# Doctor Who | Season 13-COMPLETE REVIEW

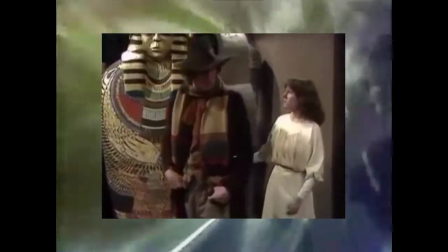The TARDIS materialises on Earth in the year 1911 inside an old priory owned by Egyptologist Professor Marcus Skarman.
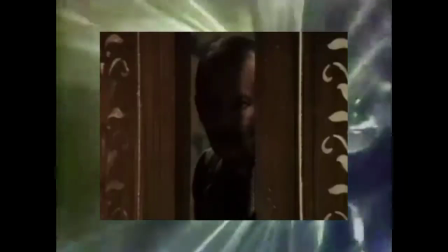Skarman has been possessed by Sutek, last survivor of the god-like Osirons,
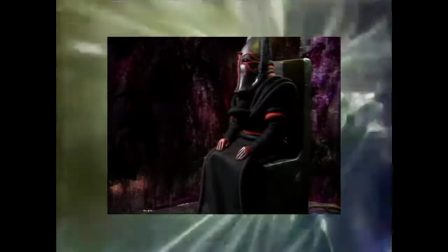who is held prisoner inside a pyramid in Egypt by a signal transmitted from one on Mars.
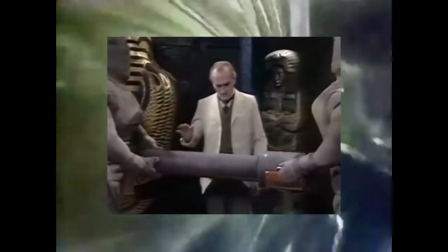Sutek desires his freedom and instructs Skarman to construct servicer robots, which look like Egyptian mummies, to build a missile with which to destroy the Martian Pyramid.
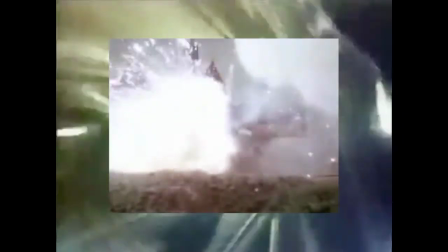The Doctor follows this plan by blowing up the missile,
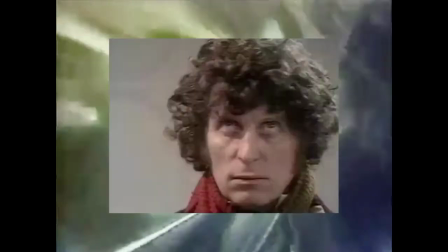but then falls under Sutek's control himself and is made to transport Skarmon to Mars in the TARDIS to destroy the Eye of Horus.
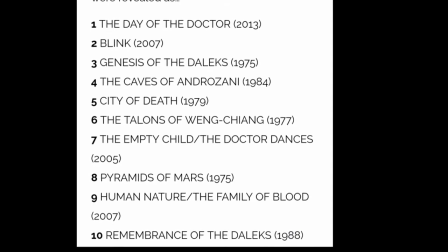Pyramids of Mars is consistently ranked in fanpoles and often cited as one of the best Fourth Doctor stories,
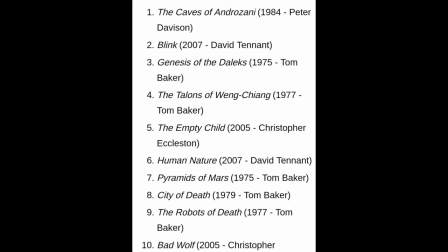often competing with Genesis of the Daleks and the Talons of Wayne Chiang in the top 10.
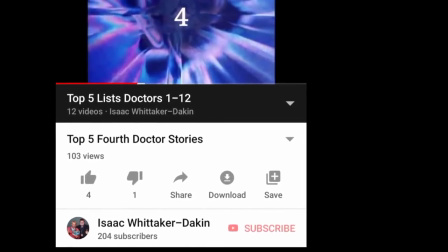If you've seen my Top 5 4th Doctor Stories video, you know I hold this story in very high regard and I see it as one of Doctor Who's all time greats.
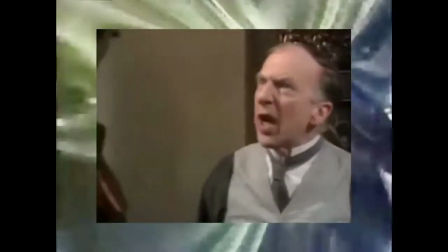With a 7 year stint as the Doctor, it is hard to say which story has Tom Baker's best performance.
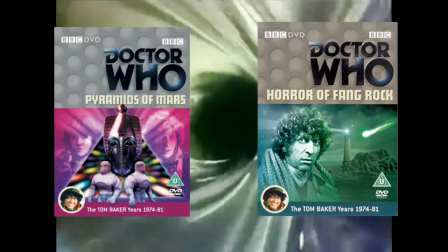Personally I'm always torn between this story and horror of Fang Rock as his finest hour as I feel both stories showcase the 4th Doctor's character at his very best.
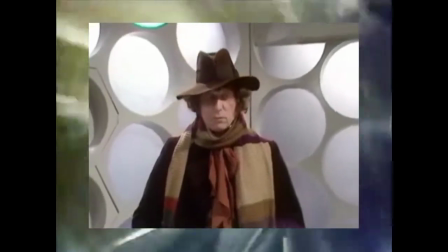The very first scene with him establishes his character so perfectly.
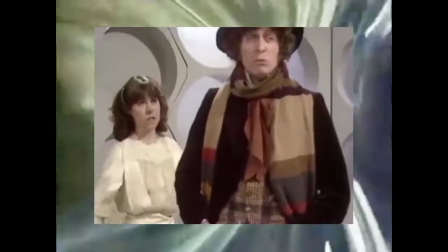He barely looks at Sarah, reminding her and the viewers that the Earth is not his home, his age of 750, and that he walks in eternity with his time machine.
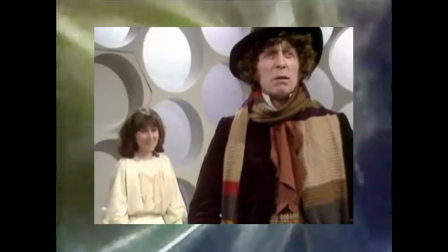I love how he doesn't make eye contact with Sarah at all, it's as if all of these years of travelling are on the Doctor's face.
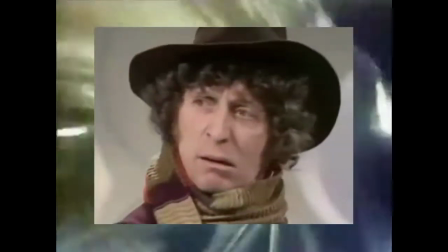We're reminded of how powerful and alien the Doctor is.
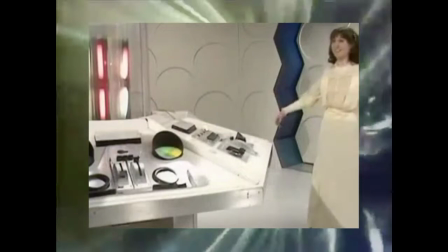This is also a perfect first scene for anyone who wants to start with the series, it tells you everything you need to know about the Doctor, without coming across as clunky exposition.
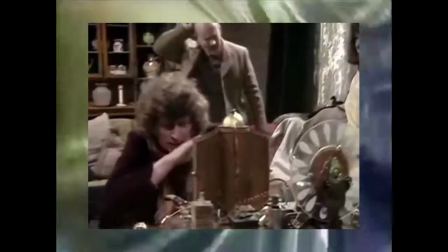Despite his claims for walking in eternity, the Doctor has very little patient for matters that are incidental to him,
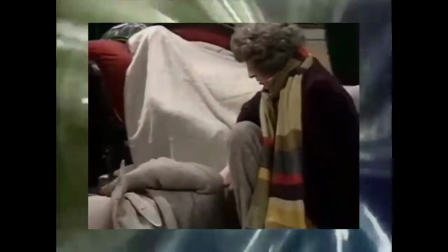such as his lack of reactions for the death of the characters around him. These deaths are merely the start of it all if Sutek is released.
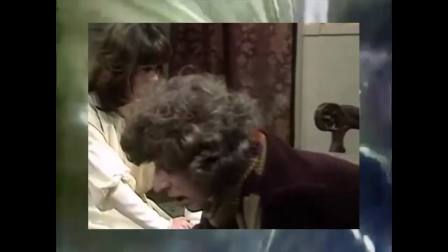While Sarah chastises the Doctor for not being human, she stands by him as he is making a stand against an evil god,
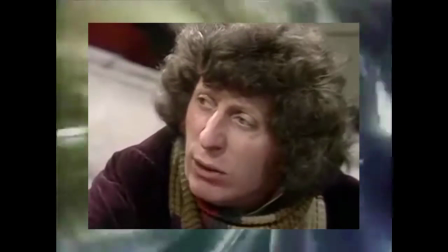and with the stakes as high as this, there's no time for mourning the few when billions of lives are at stake.
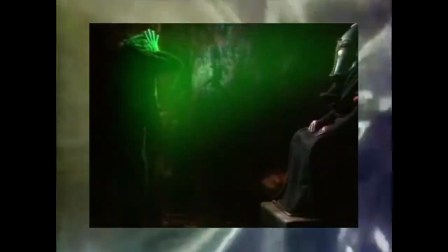The Doctor is portrayed as powerful being in this story but when pitted against Sutek he crumbles before his might due to Sutek's even more powerful will.
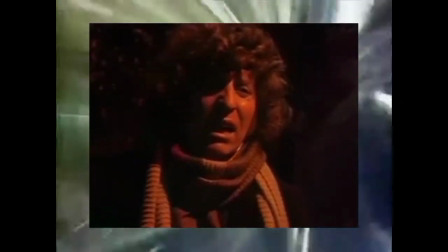The Doctor calling him a twisted abhorrence is brilliantly delivered by Tom.
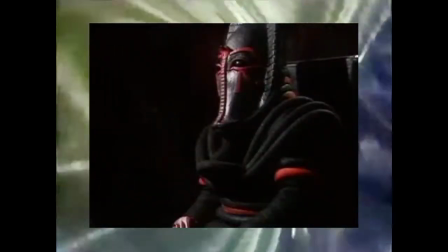Sutek is the ultimate evil, everything the Doctor stands against and it makes the words spoken by him all the more scarier.
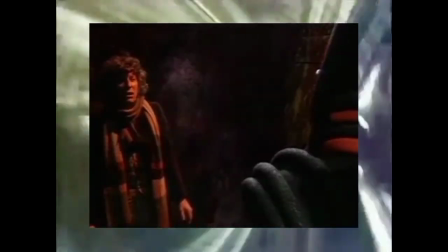The Doctor would make a great friend but an even worse enemy for you. He's even possessed by Sutek in part 4.
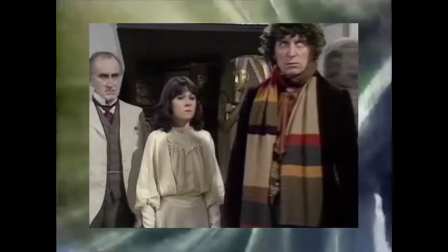That shows the character's vulnerable side. He may be an alien with a powerful time machine but pitted against in Sutec and the Doctor is merely like a mouse looking up against an elephant.
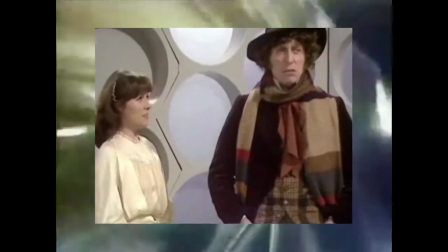Elizabeth Sladen continues to shine, looking incredibly beautiful in the Victorian gown. She represents the warmth and humanity in this bleakly cold story.
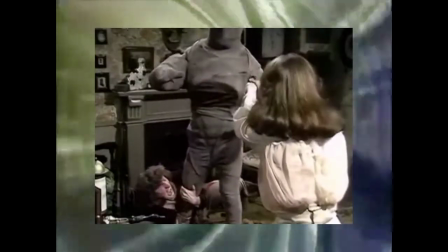Sarah in this story is incredibly resourceful, calling off the mummies and using the rifle to blow up the missile.
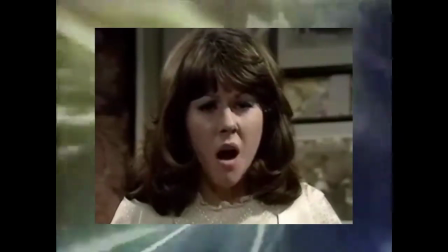She criticises the Doctor's lack of humanity for the death around them all. But that's the point.
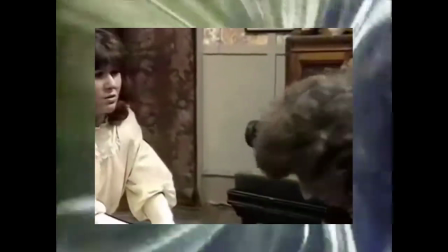She knows how high the stakes are, and any time mourning a death is precious time being wasted that could be used stopping Sutek.
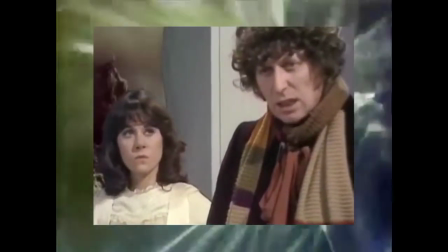She sees how omnipotent Sutek is when the Doctor takes her to the present, if they don't stop Sutek in 1911.
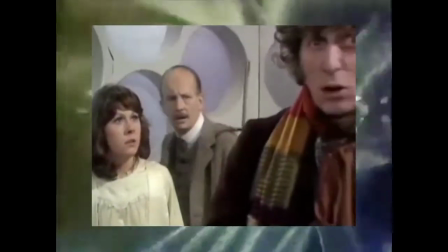Sarah Jane is the audience, it tells them that anything affected in the past will affect the world they know, and why Sutek must be stopped.
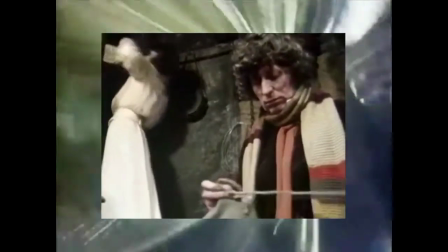There is still warmth between the Doctor and Sarah, such as the quips between the two, so it's still a reminder of the love and friendship these two have for one another.
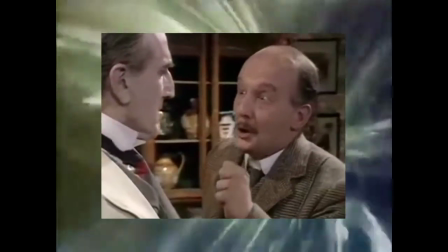Pyramids of Mars is blessed with an amazing supporting cast, or giving absorbing performances.
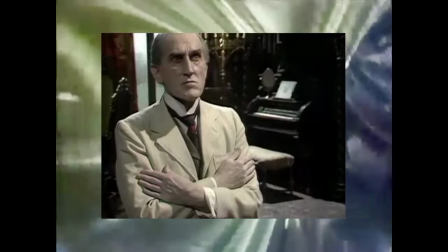Bernard Archer plays Professor Marcus Skarman, an Egyptologist who is possessed by Sutek and becomes his servant.
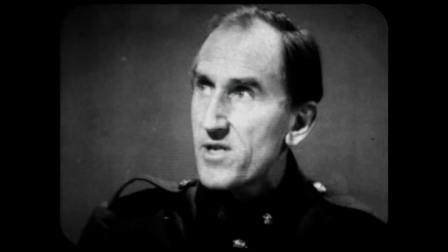Bernard had previously appeared as Bregan in The Power of the Daleks and gives a chilling performance. His expressions are so dead yet terrifying at the same time.
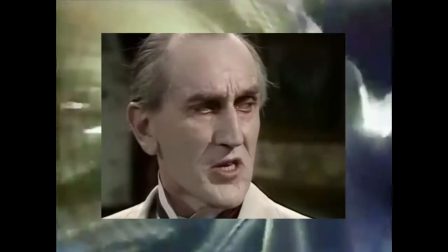He rarely raises his voice but his robotic, calm demeanour makes him all the more scary to watch.
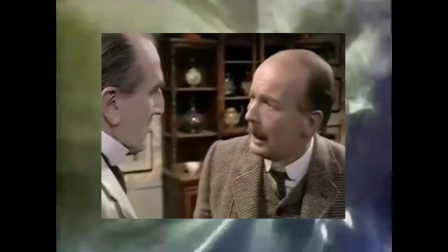The only time he gets angry is because he's reminded of the love that he had for his brother Lawrence,
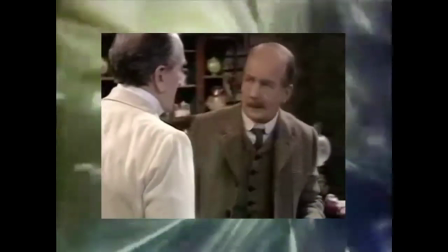but it makes him all the more dangerous because Sutek doesn't want him to feel anything and be nothing but his puppet.
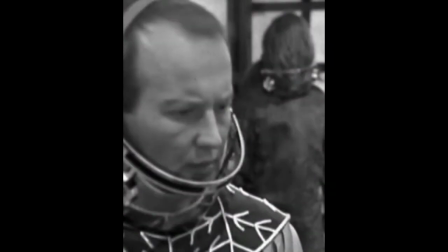Michael Sherd plays Lawrence Scarman, Marcus' younger brother. Michael had previously appeared in The Ark and The Mind of Evil and would later go on to appear in The Invisible Enemy,
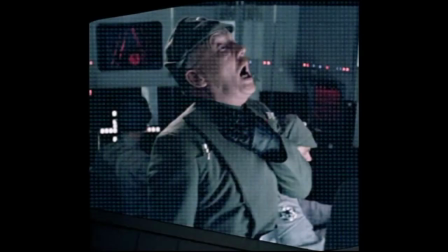Castrovalva and Remembrance of the Daleks, and Star Wars fans will recognise him as the ill-fated Admiral Ozzel from The Empire Strikes Back.
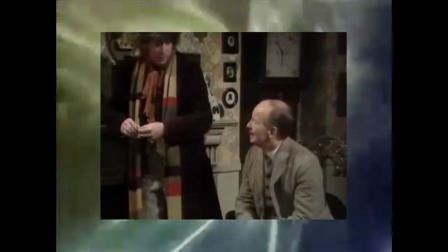Lawrence's conflict comes from the love for his brother and wanting to help the Doctor. He realises that Sutek is evil, and the Doctor is right when he sees the inside of the TARDIS,
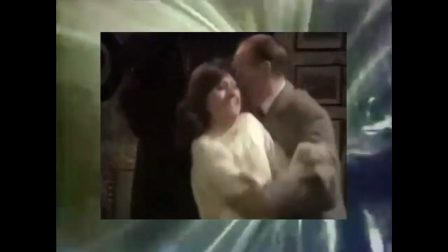but is a tragic character because he won't let go of the fact that Marcus is dead and shows where his loyalties lie when he won't let the Doctor kill Marcus.
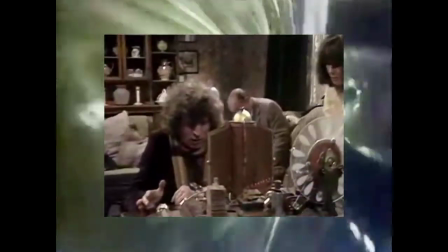The Doctor gives him another chance to help and, like Sarah, he does provide a warmth to the story, but is ultimately killed by Marcus.
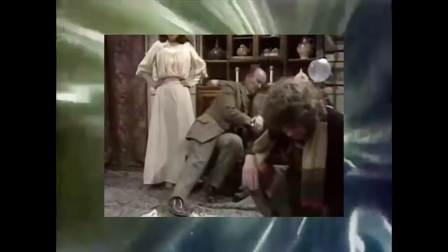It's impossible not to like him, which makes his death scene all the more powerful, and equally makes the tension between the Doctor and Sarah increase.
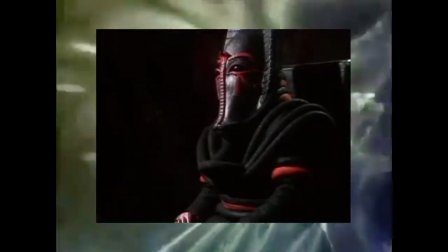Gabriel Wolfe plays Sutek, the last of the Assyrians, and the inspiration for the Egyptian god Set.
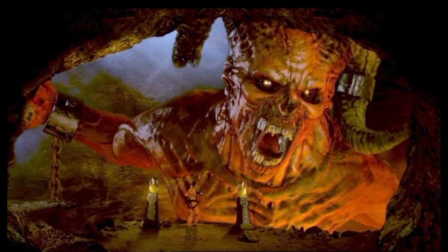Gabriel would later lend his vocal talents to the Beast in The Impossible Planet and the Satan Pit.
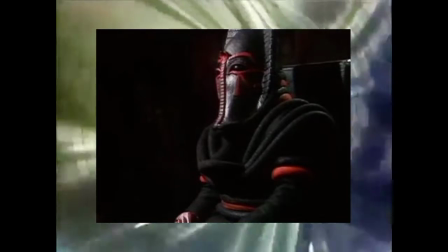Sutek easily has the best voice for any Doctor Who villain, it's simply mesmerising and terrifying.
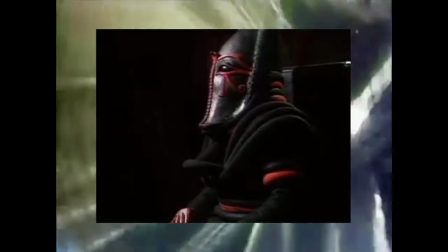The Mask is also fantastic as well, despite having no expression, he's as equally as terrifying.
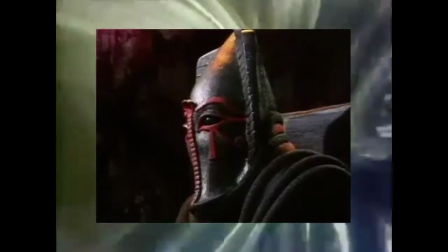As a villain he has no redeeming qualities and wishes all life to perish in the universe, simply for his own amusement.
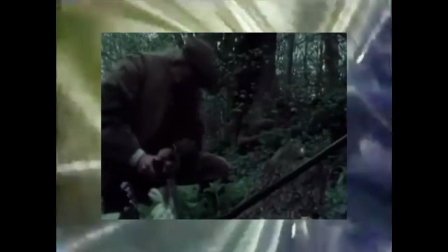He's everything the doctor stands against. George Tovey plays Poacher Clements.
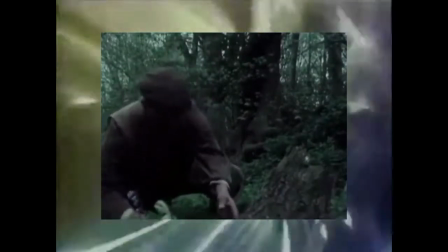While he doesn't interact with the main characters or the story much, he represents the innocence that will be hurt if Sutek isn't stopped.
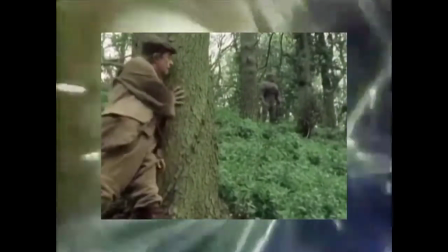The scenes of him being chased by the mummies in the woods is brilliant. It shows no matter how fast he'll run, the mummies are relentless in their task.
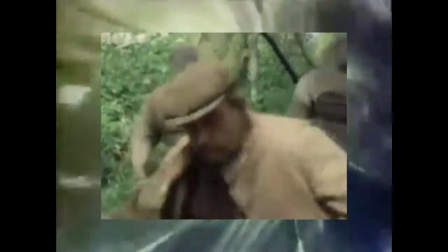They will hunt you down until you are too tired to run.
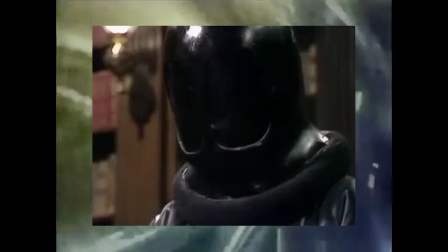Peter Mayotte plays Namin, a servant of Marcus Scarman, who has been obsessed with serving Sutek, but is killed by Marcus in a memorable cliffhanger and death.
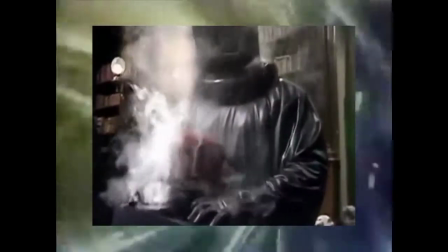His death shows how everything in the universe is an enemy of Sutek, even if you are for him.
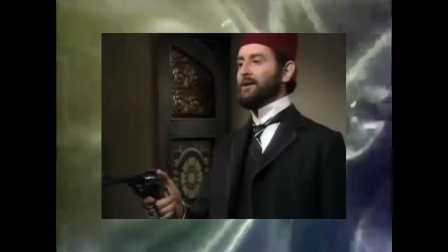Peter Copley plays Dr. Warlock, a close associate of Marcus Skarman that survives being shot by Namin, but is killed by one of the mummies when he is discovered by Marcus.
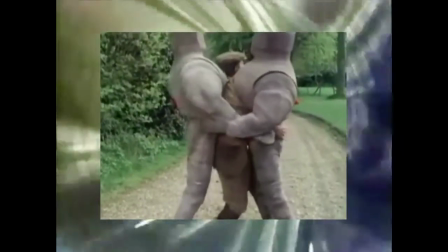This story is a rarity amongst Doctor Who, as it is one of the few stories where every single supporting character ends up dead by the conclusion.
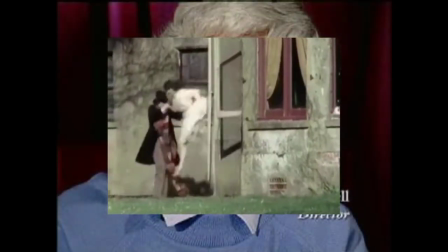Paddy Russell once again returns to direct and brings a very distinctive style to the serial.
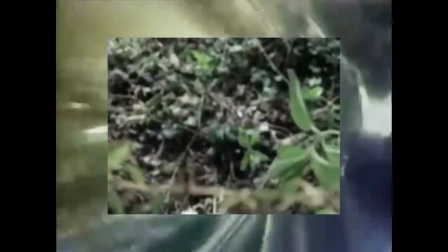The location work looks utterly fantastic, the manor feels enormous from the outside but the horror aspect is ragged up with the woodland locations.
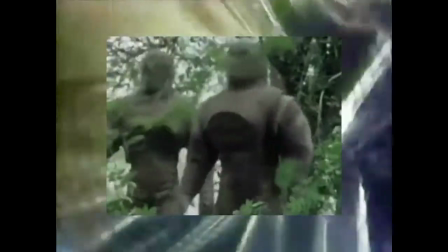If these woods are entered, you won't be coming out, as evident by the Clements chase scenes in part 2.
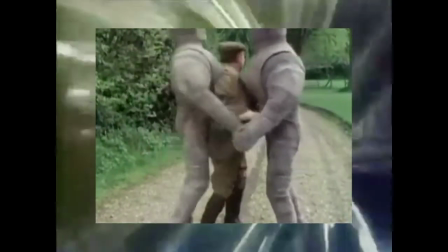The mummy costumes look brilliant, the lack of expression is what makes them scary as well, as well as their brute strength.
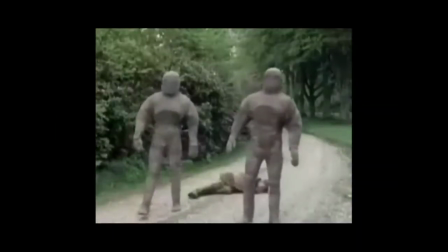They fully represent Sutek's power and ideologies, anything insignificant and is to be destroyed with no remorse or pity.
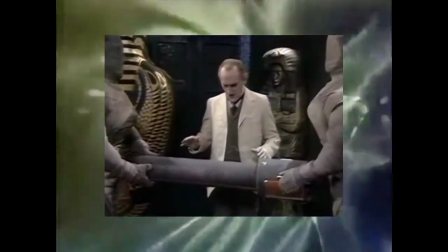If shot inefficiently, the mummies could have easily have looked unintentionally cute and cuddly,
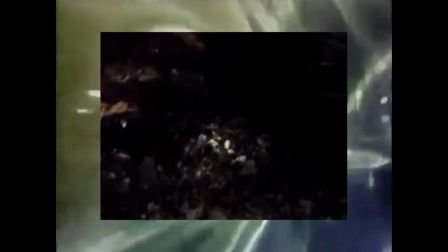a bit like the yeti, but luckily they are memorable monsters that serve their purpose. The visuals are also brought to life through Russell's excellent direction,
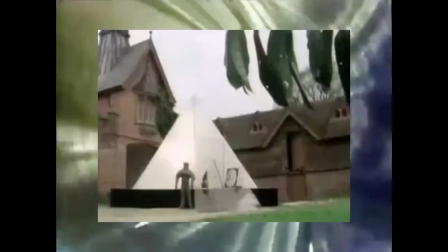such as the slow camera pan across the woods as Namin pursues the Doctor and a bleeding warlock, or Sarah using the rifle to blow the missile to smithereens,
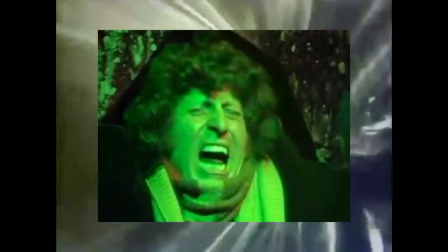and even the green light from Sutek's eyes that causes the Doctor great pain.
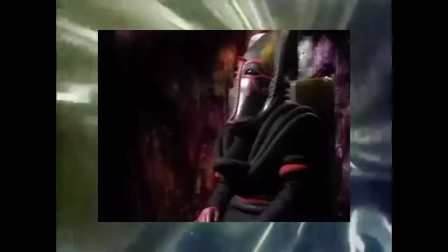As a director, Russell isn't afraid to give the cast exposure and shows confidence in what they are capable of.
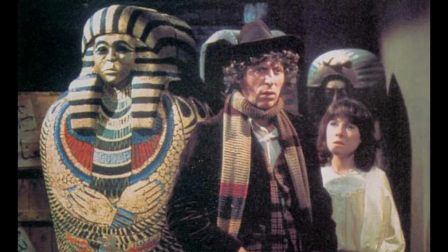The 1911 sets, designed by Christine Rusko, are fantastic. They really add to the atmosphere and truly feel like you're in a hammer horror film.
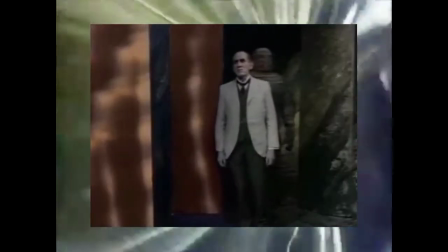If I had any criticisms directed towards the production, it would be the set design on Mars in Part 4.
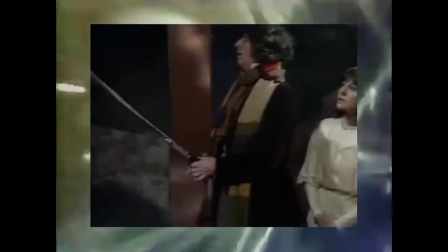While not terrible, the overuse of colour separation overlay just feels like they ran out of money to build more sets,
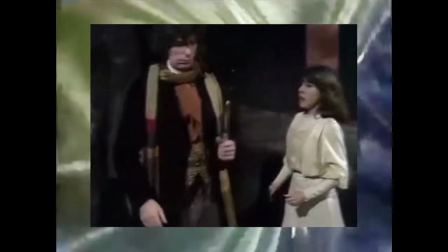and while it does give it a distinctively alien feel, it is a let down compared to how brilliant and atmospheric the 1911 set looks.
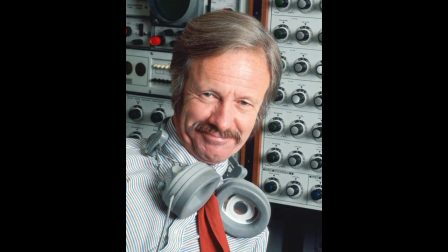Dudley Simpson returns once again to provide an excellent score for the story, and is on top form here.
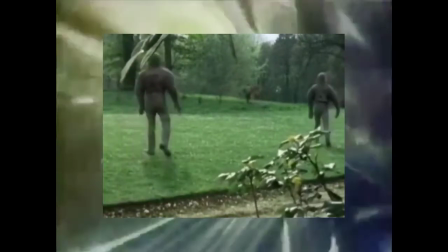The score for me really stands out during the mummy chase sequences in the first two episodes. There's very little dialogue but the scene is brought to life by Dudley's magnificent music.
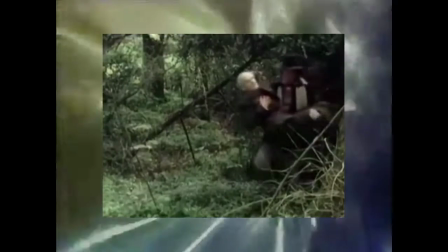I particularly like the shaker used when the Doctor Sarah and Warlock are trying to escape the mummies.